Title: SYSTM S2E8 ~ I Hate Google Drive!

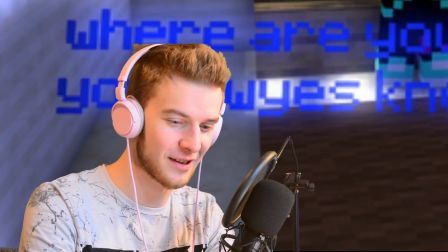650s
Just no. and just know just no way to phrase your sentence be constructive bean well you see yeah the glowing around
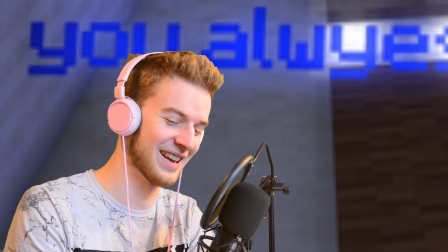658s
the building makes it look very unnatural okay yeah somebody's really good it's okay it's okay we know it's a joke yeah i was i was actually gonna comment on the bloom itself
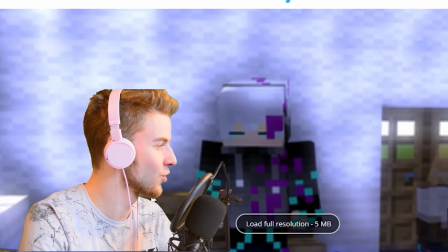667s
because it is affecting parts of the wall but not all parts of the wall so it kind of creates this weird pattern try not to do that
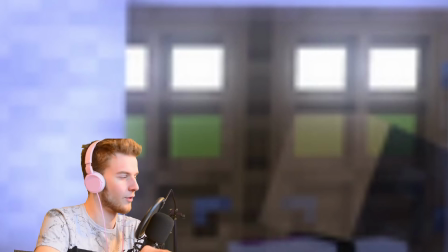673s
it's a good thing if you have something in the background here just so you avoid the whole flatlands thing and maybe posing but that comes with
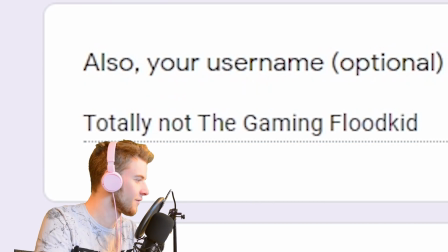680s
practice so just keep on trying that's all totally not the gaming flood kid who is it then i mean it's totally not the gaming flood
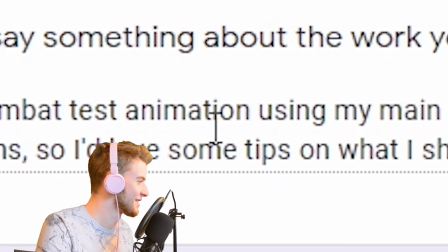686s
kid though so that narrows it down by one it's my combat test animation using my main skin and a remade version of it i want to do more
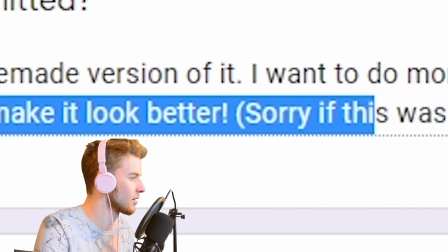693s
combat for my animations so i'd love some tips on what i should do to make it look better sorry if this was too long four seconds okay i can take it
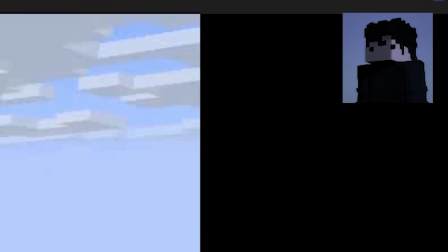698s
why are you reading me breaking the fourth wall why are you reading me okay being you're the mgb expert you want to
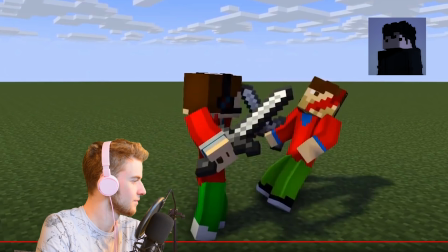704s
go first for one i feel like the swings are a bit too they're very exaggerated but they're slow so if you want to go for exaggerated
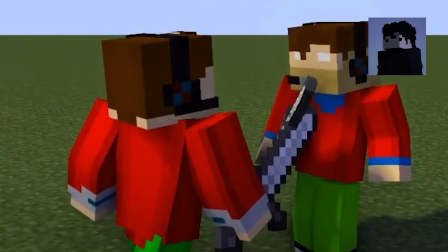711s
stuff like try to keep the tempo out of consistent pacing i feel like the clash is a bit too long like it gets a bit awkward in
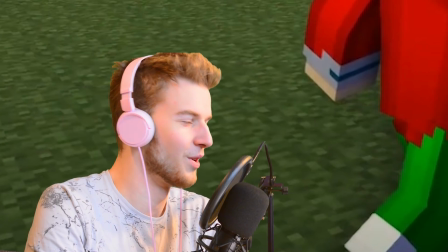717s
terms of just the animation obviously i could say you know get out of scenery and stuff but bro you're just taking the mic and you know i gotta carry
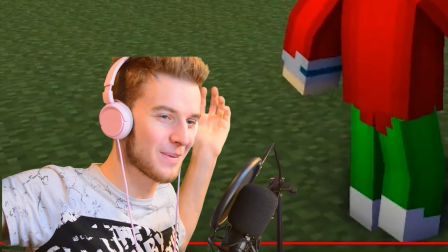723s
this episode you know what i mean it's 5 a.m for you're probably sleep struck right now you don't even know what you're saying
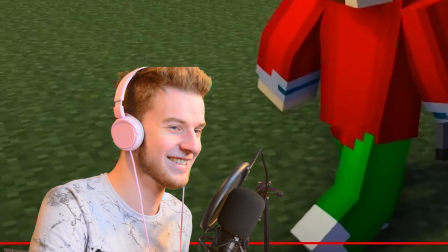729s
anymore and this is when I'm most active. One thing I do like, one thing I do appreciate is the blood. I like the animated blood. I gotta find the proper wording. He is standing up too high. Like, I feel like the back should... Over-exaggerated. I really want to find the right words to say this. Um, he... Hold on. I'm on to something. Big brain. Calculating. I'm doing 50,000 calculations per second in a row wrong. He is not stable enough.
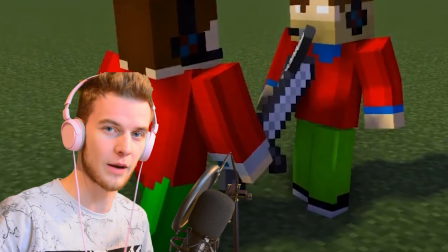757s
Their knees should be bent more and they should be closer down to the ground so it feels like what they're doing is more intense and you need way
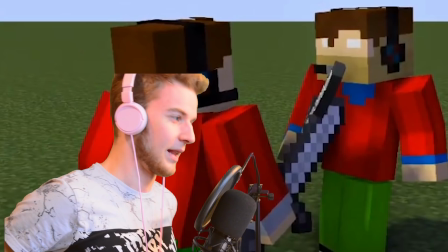762s
more structural support for what they're going to do in the battle like being said also I think it should be faster and of course the
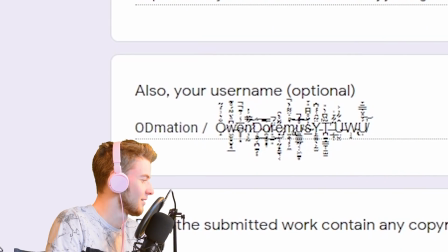768s
clashes and stuff and bend the knees down big brain oh I think this submission is broken let's move on oh demation
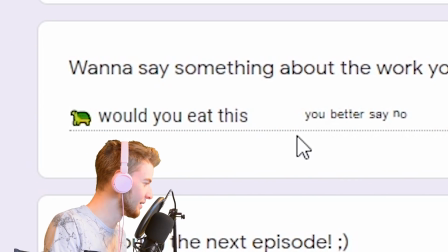776s
would you eat this you better say no is that a turtle a turtle you know what I say turtle soup I was just gonna say you can eat turtles in Minecraft then
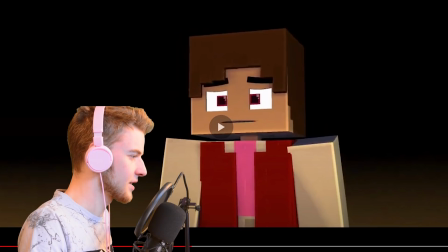786s
I remember that's not the case there is actual new house here it looks nice with the walking this looks nice and then this this part
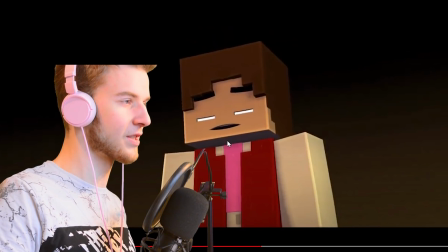792s
here is a little bit stiff because the body's not really doing anything and it's just the face moving when it comes to animation at least i always try to incorporate what they're saying with the body as well so if something more intense happens the body is also what reacts to what you're saying so if i'm talking to you as a person i'd be doing this i'm talking to you right now if i'm talking to you as a character which is
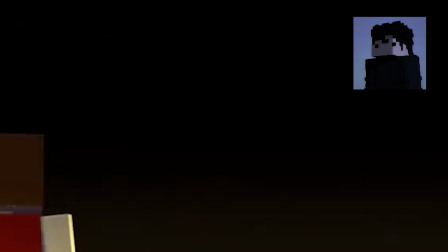812s
animated i'm now over exaggerating everything i'm saying that's actually has a good method of you know making sure it's the most natural yeah texture i know
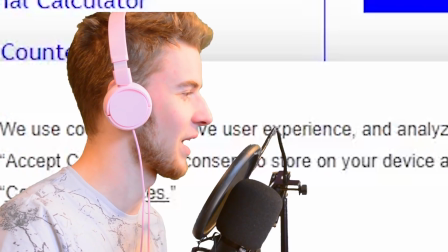820s
i've made some awkward motions in the past as well and i got better at practice so practice over pan a long time no see this animation isn't
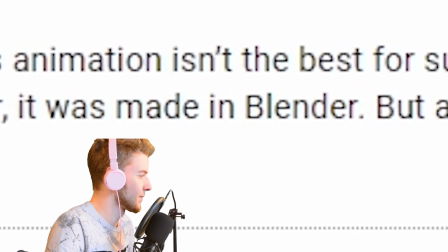829s
the best for sure since there's a lot of bad and weird transitions and animation stuff thinking over but it's made in blender but anyway i hope i get some good comments back i love you nocomo yes
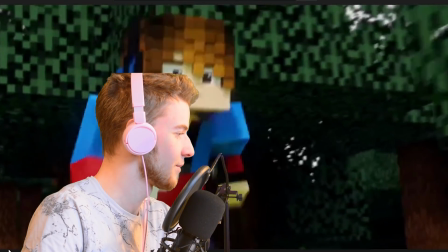834s
all right but yes hey i like the motion blur blender even the lighting feels natural because
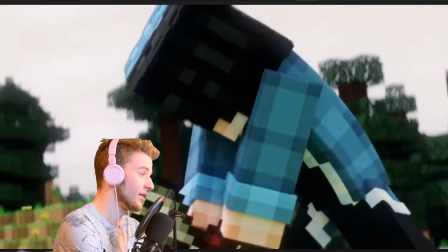840s
you know the render engine makes it natural the camera also feels pretty good it's like yeah i like the camera okay if we're gonna
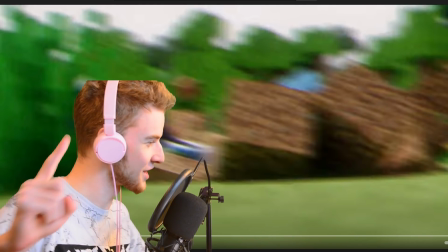847s
play science with me that was not enough force to raise all the dirt up just saying yeah come on i know it's for dramatic effect like good it's adding
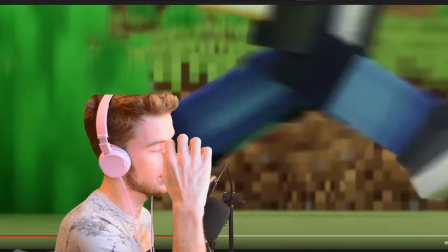855s
more emphasis on the head it should be way faster if it wants to work that way the camera feels very interactive though which is cool yeah the camera is
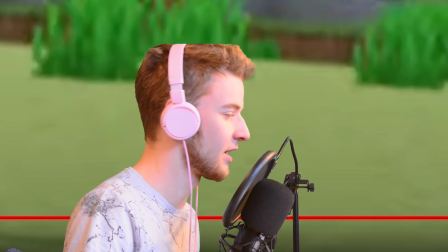861s
interactive plus the motion feels pretty solid that is something i would give an animator title on my discord server it's pretty good yeah good
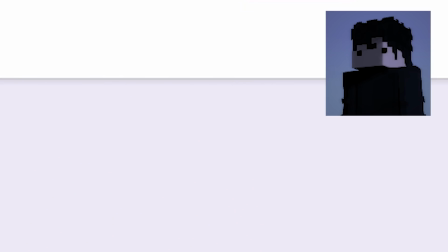867s
job hey bean did you see my latest subreddit video Actually, I saw you posted that. I was actually gonna watch it, but then, you know, we did this.
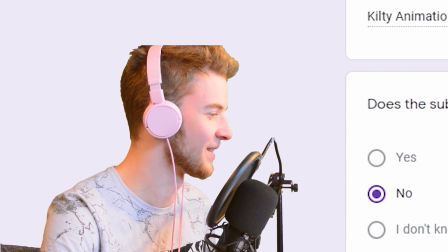873s
I was gonna say something. Never mind. It's spoilers then. I'm gonna keep quiet. Even I thought some parts were funny.
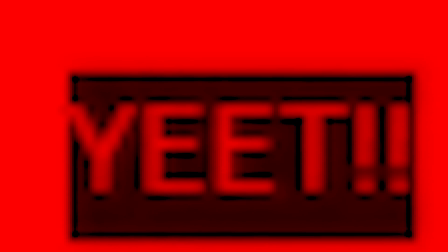879s
All right, we got guilty animation. Wanna say something? Joking, no homo. No, bro, there's something no homo.
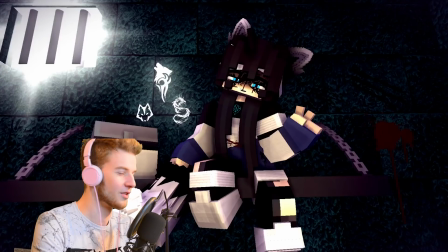884s
You guys are getting more and more random, I swear. Nurse hashtag nurse fetish. What is that, Dad?
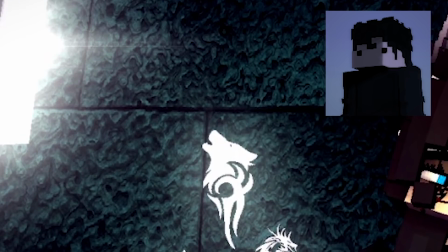891s
It's more of a style preference for me, but I don't really like the whole HD textures right next to him. Same.
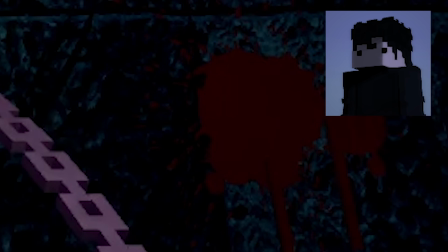896s
I was just gonna say that. I mean, I can't really comment on it below because I do that in MGVs, but um...